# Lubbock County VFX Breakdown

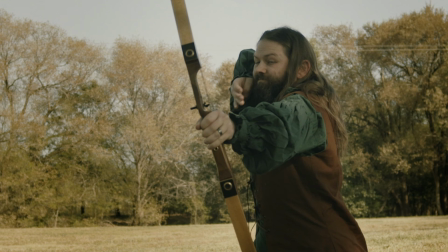1243s
And not gonna lie, we stole the idea for this shot from the Kevin Costner Robin Hood, because who doesn't like a cool slow motion arrow shot?
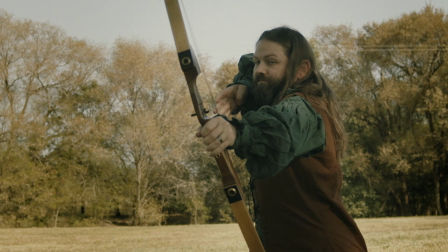1258s
And yes, I was shooting at a target and my aim was actually pretty good.
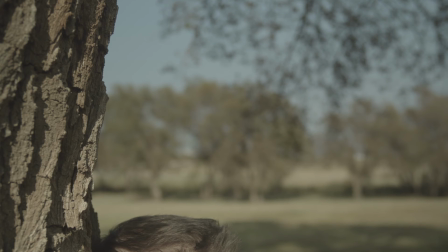1265s
And so we have the raw shot here. So as you can see, it's just the top of Jacob's head up against a tree, nothing else there. Turn that off and we get our 3D elements. So we start off, we have the apple here,
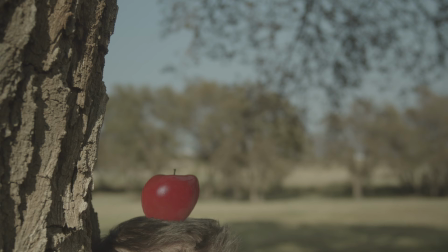1280s
that's part of the food pack in Element 3D, and we just used a basic outside 3D matte for that, and I just did a little bit of dirtying up around the bottom of the apple to kind of make it look more like it's sitting in his hair. And that arrow
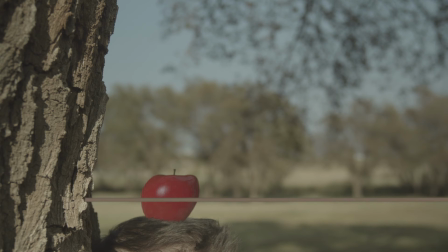1299s
is literally an extruded cylinder in Element 3D with a wood texture on it, and I just used a null with an expression to, kind of make it vibrate, and you can hear the
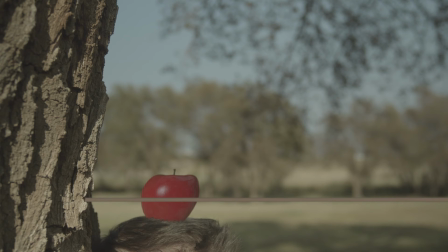1316s
boing it makes when it hits. Kind of wanted to go cartoony there. And from there, let me see, what else did we add? Oh, yes. So when the arrow impacts, if you watch wood chips come out of the tree,
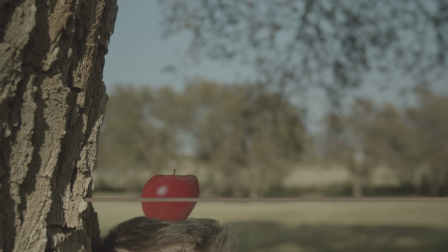1331s
not exactly realistic, but it's kind of funny, so we added that to kind of help integrate.
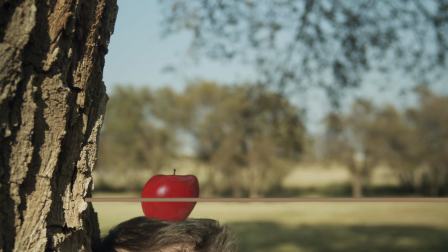1339s
Then we have our color balance, just making everything nice and pretty.
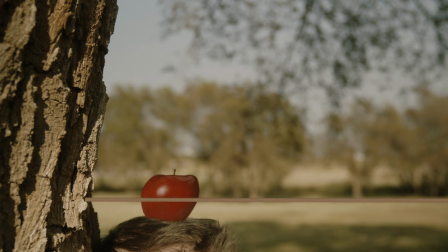1344s
And then the final look of the shot, we wanted this to feel a little more evening, or later in the day, so it hasn't gone pink or purple like we would in the evening, but it's definitely a little warmer.
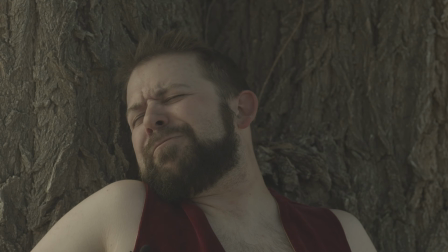1360s
Then we have this shot of Jacob trying to hold still, and we were completely safe with this. Nobody was in the line of fire when any actual arrows were being used. So as you can see, we do have Jacob against the tree.
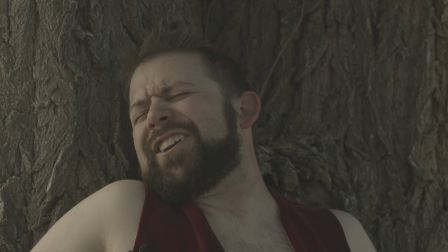1379s
He does have a microphone on, which I used Spot Clone Tracker to kind of take that out, and ended up having to blend that a little better for the final. So get that one. And then added the apple on his head, and I used the After Effects camera
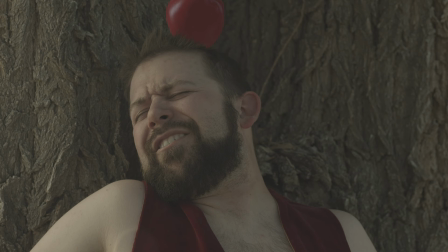1399s
tracker to actually track his head so that the apple would move while he's moving, so that was fun. And actually something funny with the apple, to get the apple to blend with the way his hair is sticking up,
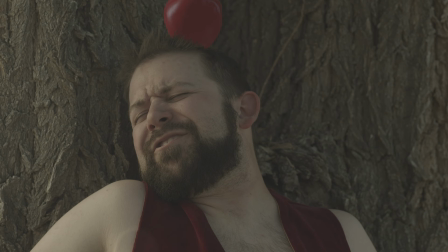1415s
I actually used a patch of grass out of the pack that just comes with Element 3D, and I used that as a matte shadow to kind of cut out the bottom of the apple and make it look like it's sitting behind his hair, standing up there.
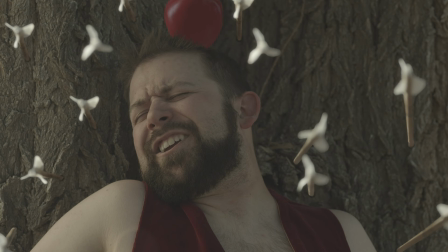1430s
Next, we added the arrows, which on these, that was kind of fun.
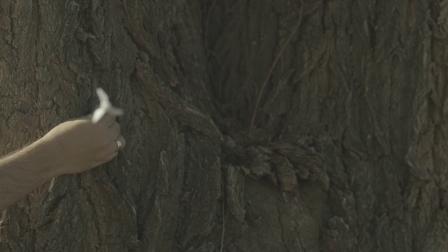1436s
We took this plate, and you can kind of see, I think it was Jacob on this one, but he's just moving the arrow into different spots, and we took several stills from that, moved them over into Photoshop and cut them out so that we could place them around Jacob.
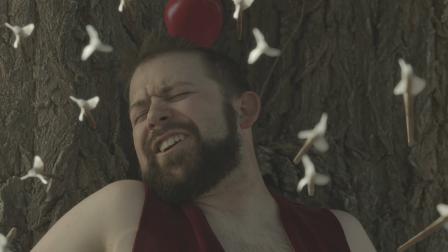1453s
And then I just took a solid, kind of matched it to the color of the tree, and actually made arrow holes so that you can kind of see a point of contact there with the arrows on the tree.
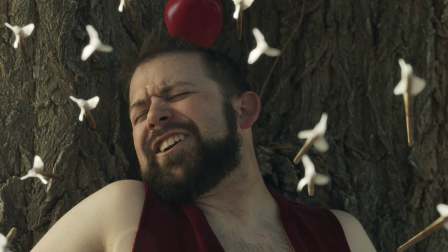1468s
And then we have our color balance, very basic.
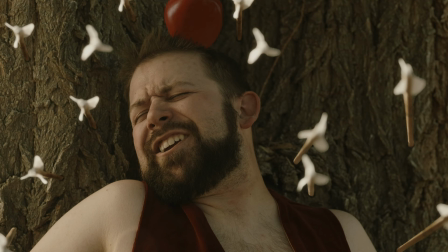1471s
And then we have the look of the final shot, just that similar gold color there.
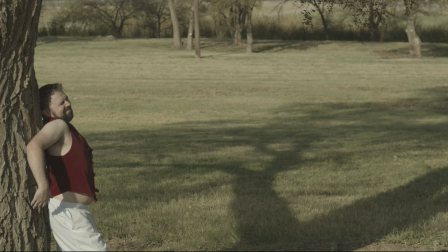1477s
And then this last one was a lot of fun. It's the one where, I attempt to take another shot. And again, we were completely safe with this.